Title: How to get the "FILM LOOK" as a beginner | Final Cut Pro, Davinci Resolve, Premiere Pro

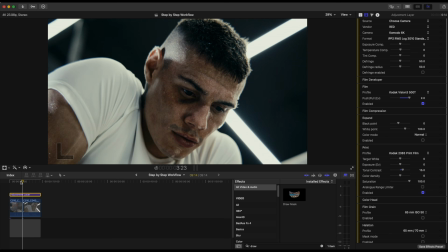And I think just like color density wise, I will probably go to,
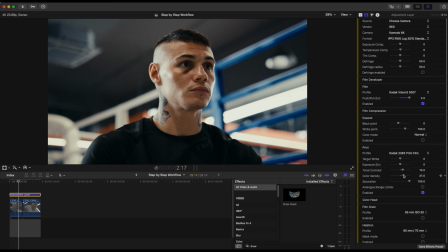let's see what we can get just to give it that more umph. And we can see what that is doing to the skin tones as well. It's starting to bring back the colors in the skin tones. I think somewhere about here would be good. Yeah, just trying to, dial that look in.
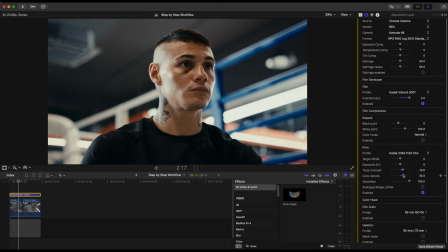And yeah, I think I like that. I think I like that. I like what it's doing overall to the skin tones, where it's popping, but it's not too in your face.
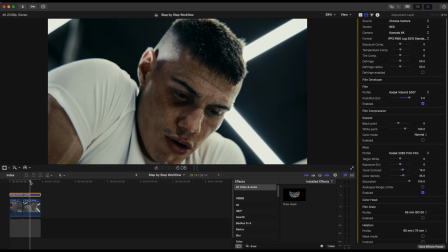And then if we come down to this guy, we can see that here. Let me find like a hero frame. I like what it's doing generally. I just feel like there's too much darkness in this. It's a bit dark.
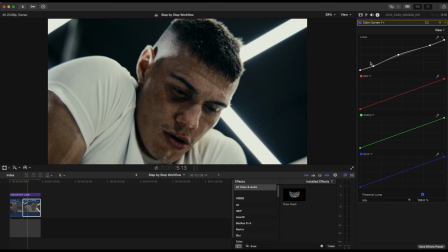So I would come back into the curves and just sort of lift those, those lower sections, bring it back up, bring it back up, bring back more life into it. And now you can see that we're back to it. We're back.
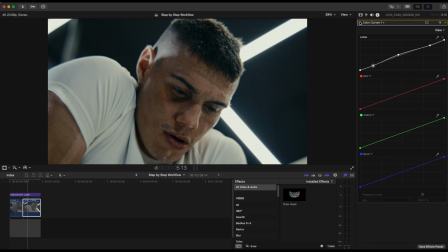We've gone from this, which was like almost pale, lacked contrast, and now we're here, right?
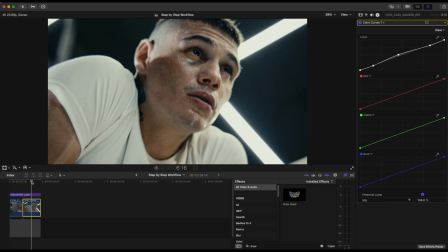We're here. So I think, yeah, at this point, I would be comfortable with this image to move it forward.
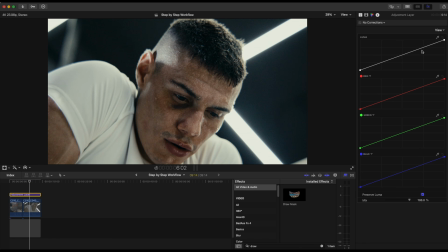And then I would come back into dehancer at this point.
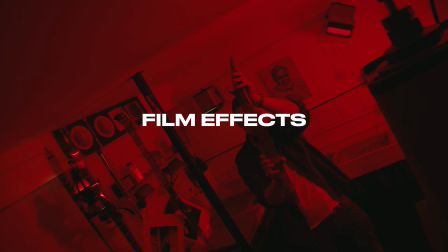And for me, usually my approach to using film grain is very subtle. Like, I don't think, first of all, this is a commercial. It's not a stylized video. So usually clients don't appreciate that there's so much film grain on their video.
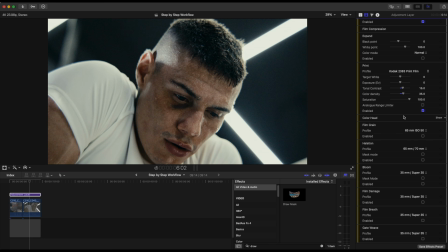They like it to be clean. They like it to be everything. So, and I think dehancer does this well by just giving all of this preset. So I think that initially I would start with a 35 millimeter and see what that looked like. I think that this is still a bit too much. First of all, let's just go from 8.
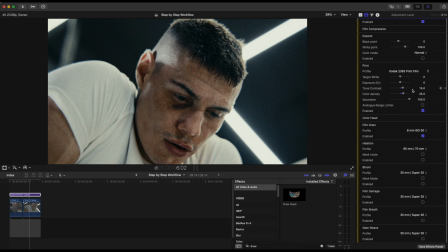The 8 looks, I mean, I'm not gonna lie though, it does look good though. But that's ISO 50, and this would be, oh my lord, now that is a mess. Right. I don't want to waste your time. I'm just gonna go straight away to 65. This is where I find it to be an acceptable level of grain. That is just like, it's just that slight touch. You don't know that it's there, but it's there.
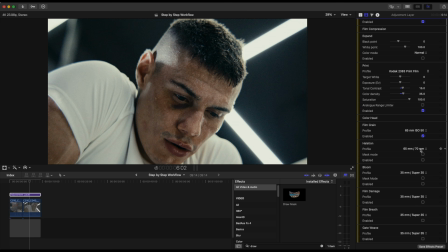So I'm just going to use, 65 mil ISO 50 so that we still try to hold that clean look, but you just put that as an extra sauce in case there's any other type of like,
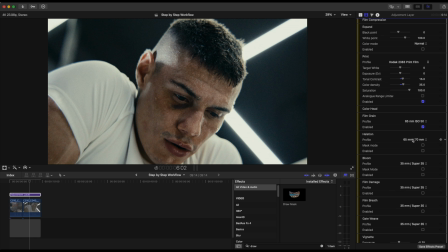noise or anything. And I think I would also do the same as well for the halation. I think if I put that here, I think that straight away, this is too much. Oh yeah, definitely too much for me. My approach to halation is also the same.
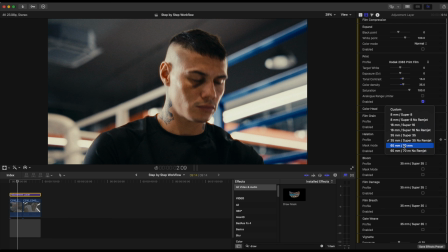Like, I don't want something that's going to be too much in your face. If someone is starting to know that this thing is there, then it's starting to become a problem. So I think here, I like what this is doing here. It's also just like giving extra life to the skin tones here.
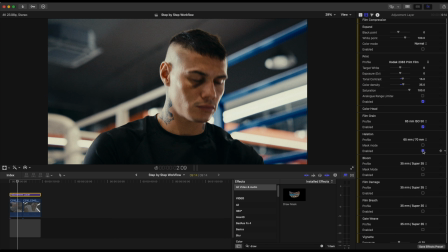So I think if I would probably go here, and if we zoom into about 75,
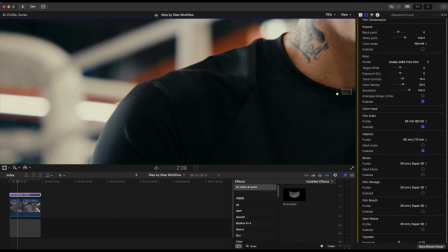we can see that on what it's doing on his shirt, right?
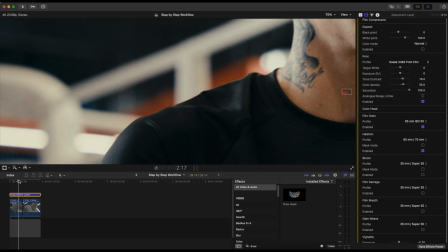So we come up here. It's almost non-existent. And that's the beauty of this.
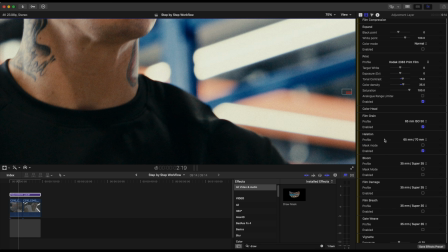You almost do not see it. It's just here, So if I go and I turn that off, look at this side. See, now it's clean. If I turn it on, now it's back there.
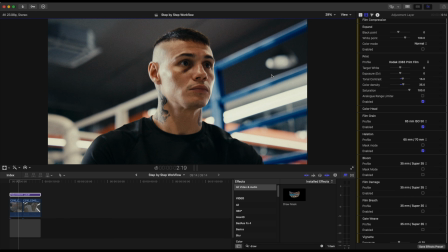I mean, this is just like pixel peeping at this point, but if we fit that into the frame, you almost don't know that it's there. You almost do not know. And I think then bloom is not necessarily my type of thing. Also, considering that this is a commercial, it doesn't fit into the look that we're going for.
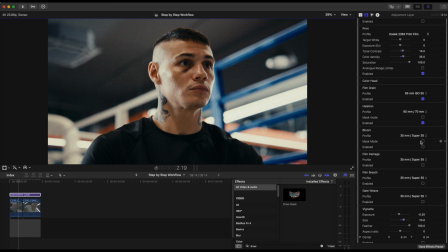It's not soap opera. So I would not be using bloom.